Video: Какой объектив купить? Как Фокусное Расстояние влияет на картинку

Как я говорил, данный тип фокусных расстояний подходит для съемки портретов людей,
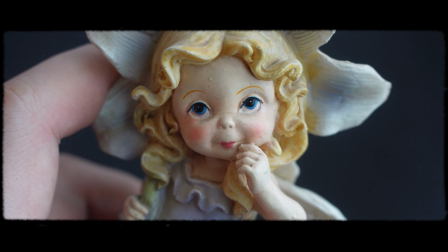745s
животных, также предметной фотографии, ну и вот запечатление каких-то мелких предметов.
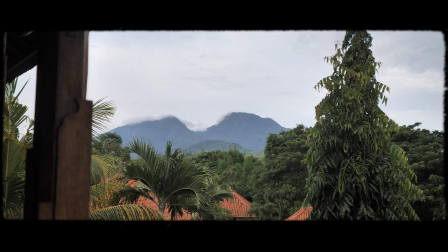752s
В этот промежуток, пожалуй, входит самое популярное фокусное расстояние, это 50 мм. Но я, честно, не являюсь любителем его, потому что угол зрения слишком узкий и трудно фотографировать, нужно отходить далеко от предмета. Поэтому я предпочитаю фокусное расстояние 35 мм, которое дает
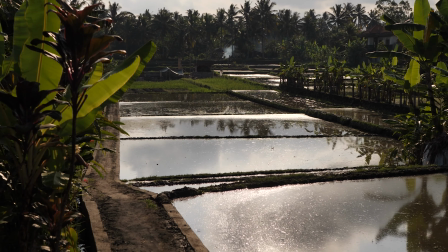774s
умеренно широкий угол, а также позволяет фотографировать людей с расстояния.
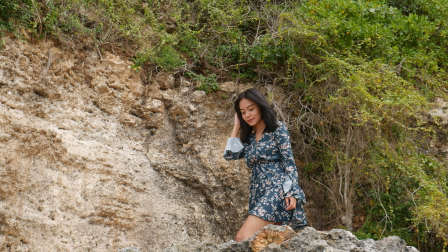780s
То есть брать, например, человека по пояс фотографировать или в полный рост.
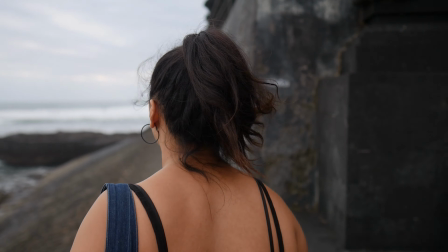785s
Ну и неприятная особенность этих фокусных расстояний, что их тяжело уже стабилизировать. Кстати, данное видео я записываю на 50 мм. Длиннофокусные объективы. Длиннофокусными называют объективы с фокусными расстояниями от 75 до 135 мм.
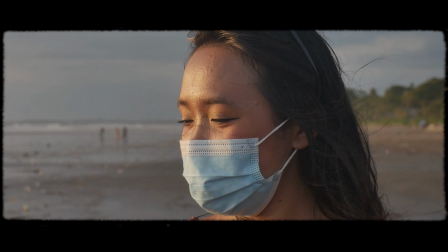806s
Они подходят под разный круг задач. Это съемка портретов людей, каких-то пугливых животных с расстояния, а также в этот промежуток входит и самое популярное фокусное расстояние для макрофотографии. Большой популярностью для съемки портретов пользуется фокусное расстояние 85 мм. Как правило, они делаются светосильными f1.8, f1.4, f1.2.
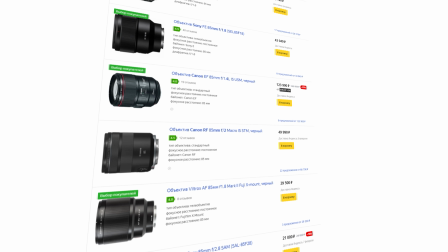834s
Если вы посмотрите на рынок, то увидите огромное количество объективов именно с этим фокусным расстоянием, что в очередной раз подтверждает его популярность. Длиннофокусные объективы я рассматривал для себя для съемки в путешествиях. Дело в том, что когда приезжаешь в какую-нибудь экзотическую страну и хочешь сфотографировать местного жителя,
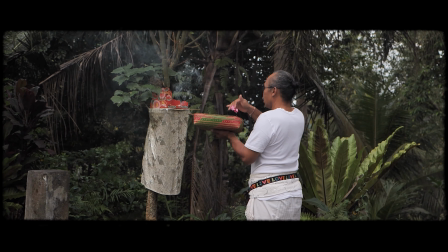855s
то при виде камеры он начинает пугаться.
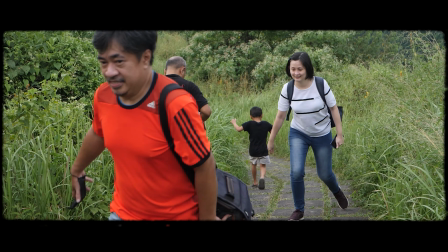859s
Да и у нас тоже в России я замечал, что при виде камеры люди какие-то испуганные, зашуганные, как будто у меня в руках автомат. И либо они начинают как-то себя неадекватно вести, поэтому удобно с помощью такого объектива встать подальше, чтобы человек нас не видел, и втихаря его фотографировать сверхдлиннофокусные. На мой взгляд, у них очень небольшой спектр задач, и скорее они относятся к какой-то специализированной технике.
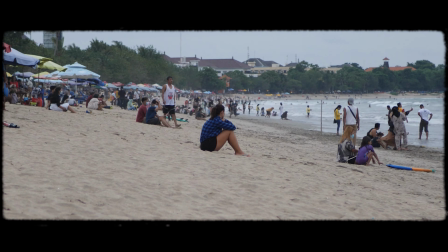891s
Это опять же фотография людей с большого расстояния. Кроме того, съемка птиц, которые и по размеру сами маленькие, и очень шугливые, то есть нам придется снимать их издалека, поэтому чем больше зум, тем лучше. Я видел еще какие-то астрофотографы, снимают даже днем Юпитер, Сатурн на эти объективы. Больше применений для таких объективов я не вижу и сам никогда не пользовался, да и потребности у меня никогда не возникало.
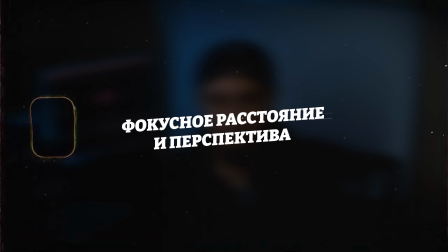923s
Фокусное расстояние и перспектива. Давайте поговорим про перспективу. Если мы, например, снимаем селфи на широкоугольный объектив, то наше лицо выглядит очень странно и непривычно.
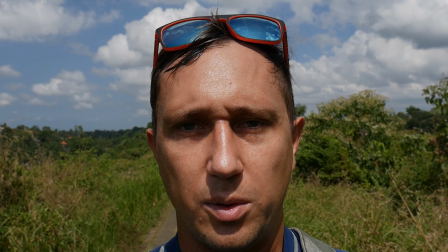936s
Вот давайте я сейчас делаю фото на 16 мм. Как видите, лицо становится каким-то растянутым и очень неестественным.
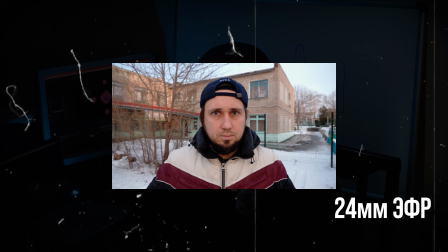945s
И в то же самое время я сделаю фото на 50 мм. Как вы видите, оно более привычно.
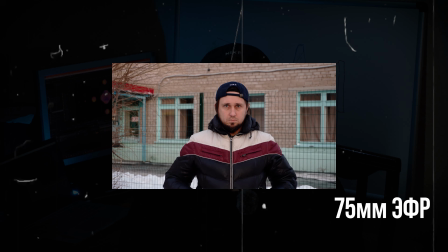952s
Именно такими мы себя и видим в зеркале. И многие новички заблуждаются в том,
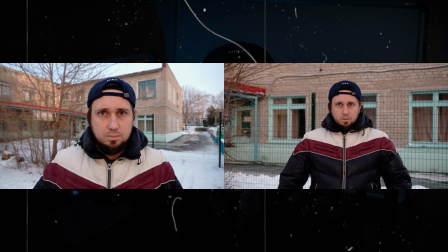958s
что они связывают именно такое странное изображение лица с фокусным расстоянием. На самом деле дело здесь совсем в другом. Давайте я сейчас делаю фото на 16 мм, но отойду от камеры на то же расстояние, которое было при съемке на 50 мм.
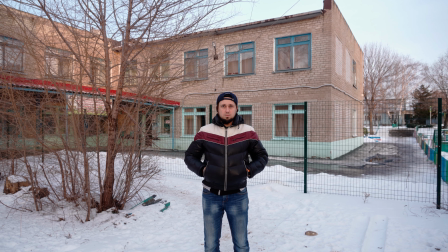977s
И как мы видим, лицо выглядит нормально.
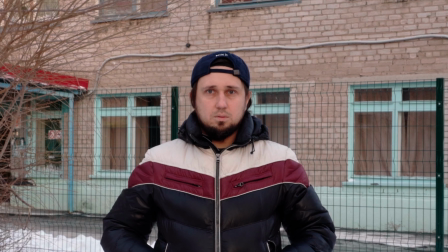980s
Мы вот откадрировали изображение так, чтобы у нас масштаб был одинаковый, как и на 50 мм.